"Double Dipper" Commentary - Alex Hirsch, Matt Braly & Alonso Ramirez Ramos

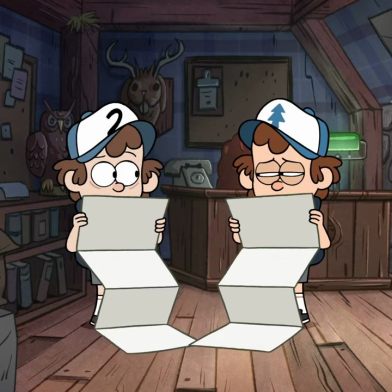Little note to people watching, There's a character dancing in the background who's got a sweater. He's got a sweatshirt. He's kind of got a pig nose, messy hair. That's a caricature of Michael Rihanna. And he's the ultimate party person.
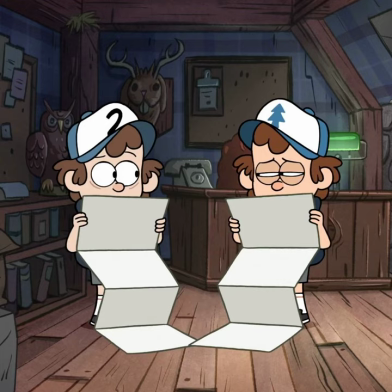So he has to have him. That's true. He's not here right now. But pretty much any episode that has partying, me and Michael's not here in this commentary. But he and I were watching the TV series Party Down, which, you know, for those of you adults watching,
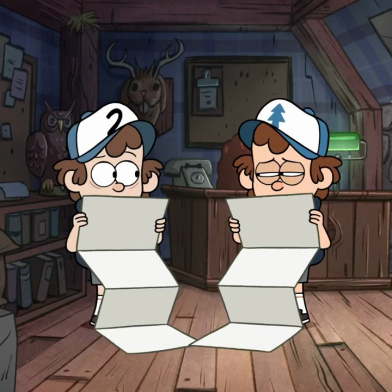really funny underrated classic television series about a bunch of party caterers who wear these black bow ties everywhere we go. That's why we wanted them to be wearing black bow ties with a reference to Party Down. And we just realized that like, what's so amazing about that show is every single episode is they're catering an event. And we realized like social events make for great sitcom stories.
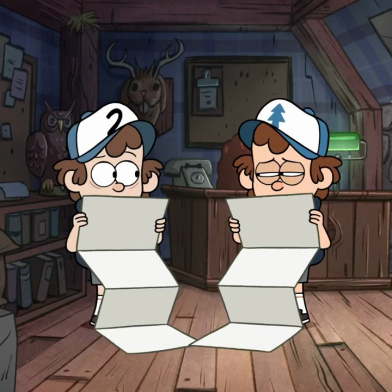And like you could do a whole series where every episode's a party because there's so much, so many social stakes in a party. All right, here it happens. This is the beginning of the cloning and is at what point in the episode Alonzo You boarded this next sequence as well.
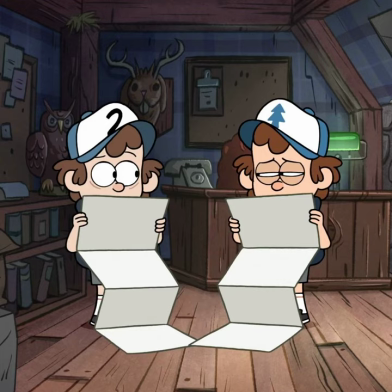Is that right? Yeah, and this is where we introduce Tyrone And that's it. This stuff's so good. This is well done. The name Tyrone It was written by one of our our writers Zack Zack Piaz. That was his joke Actually, it was either him or Tim McKeown. Maybe it was Tim. I don't want to it's either one of them and they did a great job Right.
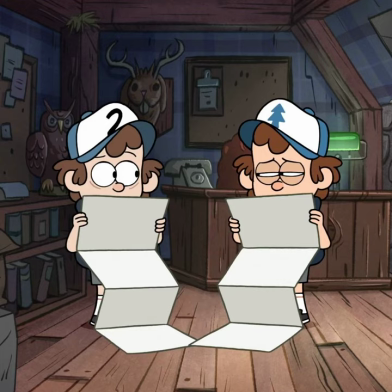I think also that was really fun once we started boarding... This expression. That's the best expression on the episode. You did a great job on that. Matt and I talked about this episode and how we're going to distinguish the clones and coming up with the idea of the numbers on the hat. The numbers? That's a great idea. That was a great visual idea.
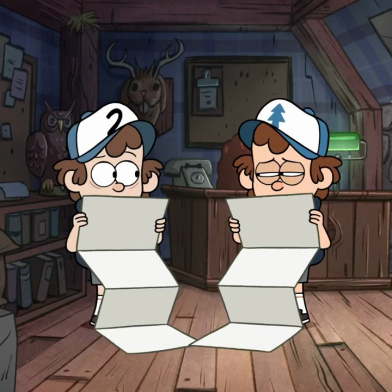We really needed that since Dipper's hat is so iconic, having the pine tree there. We just had him with an empty hat and then putting the numbers. And then our director made all the clones slightly like more muted the colors like are faded and it just it just turned out so
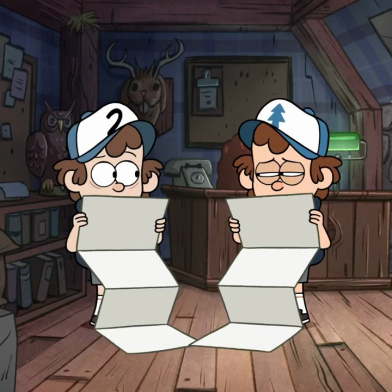beautiful it was such a great piece of art direction that the clones were just a little bit paler as though the copying process that had lost something um and that was i do remember i think it was was it you guys who suggested the idea of the numbers on the hat i don't that was not in the script i think it was
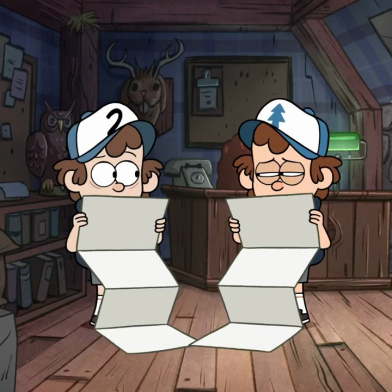it was mentioned or like not fully figured out i just know there was like there was somebody who saw that and said it doesn't make sense why didn't his hat copy and i said we're using it anyway because it's such a good idea. Right, exactly, exactly. I think we have to really discuss it. Alonzo, you added that gag of Seuss playing the trumpet, right?
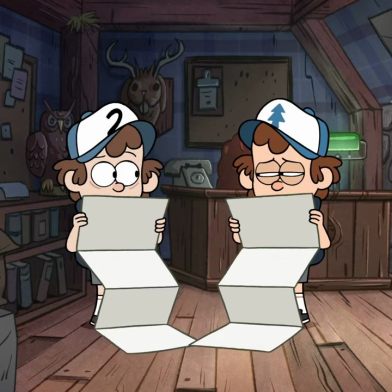That was not in the script. That was just something, and that boarding is amazing. Oh, man, that punch. You feel it. You feel it. It's so sad. I think one of the reasons I love this episode so much, aside from the great work that everybody did,
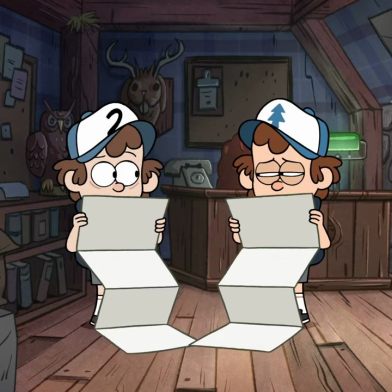is that Dipper is a really straight man character. is we've, like, characters who, the term straight man in comedy where there's the funny person and the straight man, like, they're really hard to write because they're often not super funny. And Dipper was a character that we were still trying to figure out at this point and by making, by forcing Dipper to spend time with himself,
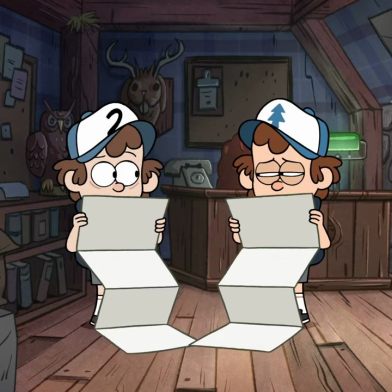it forced us to actually solve who he was and this idea of this guy who's kind of sweetly naive and agreeable and also really obsessive and neurotic, like, this is the episode where we're like, wait, wait, wait, wait, wait, here comes a breakout character.
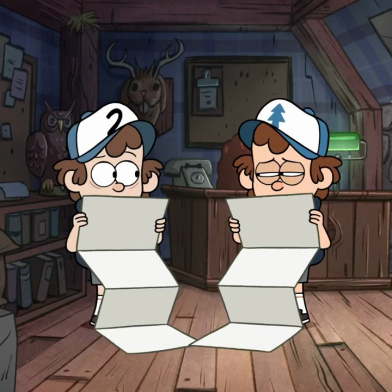i had no idea when i wrote this what he was going to look like and i was so amazed when i saw the storyboard and he looked this screwed up and we also have uh aaron springer who was the director and springer was the director and we were really inspired by his style
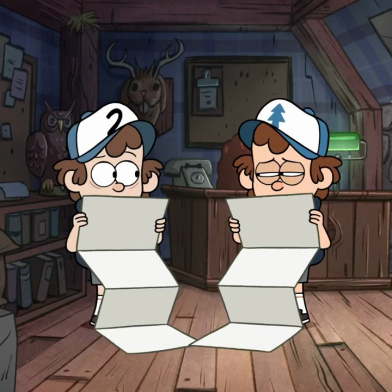and his comedy and a lot of those expressions come from him this is um this sequence features one of our kind of most memorable instances where we can't use actual songs without buying the rights so we need to make up fake songs so i remember there's a list somewhere where i wrote a
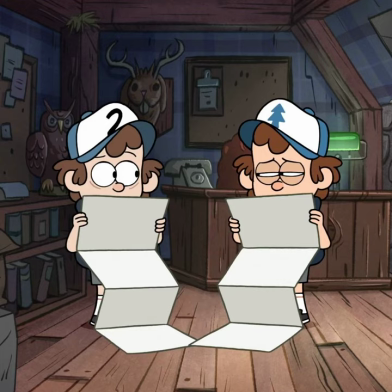bunch of these like just like really dumb riffs on classic 80s songs and don't start unbelieving was i think the favorite from the list. And that became a staple for the show. It became like every product, every... Fans really loved this gag.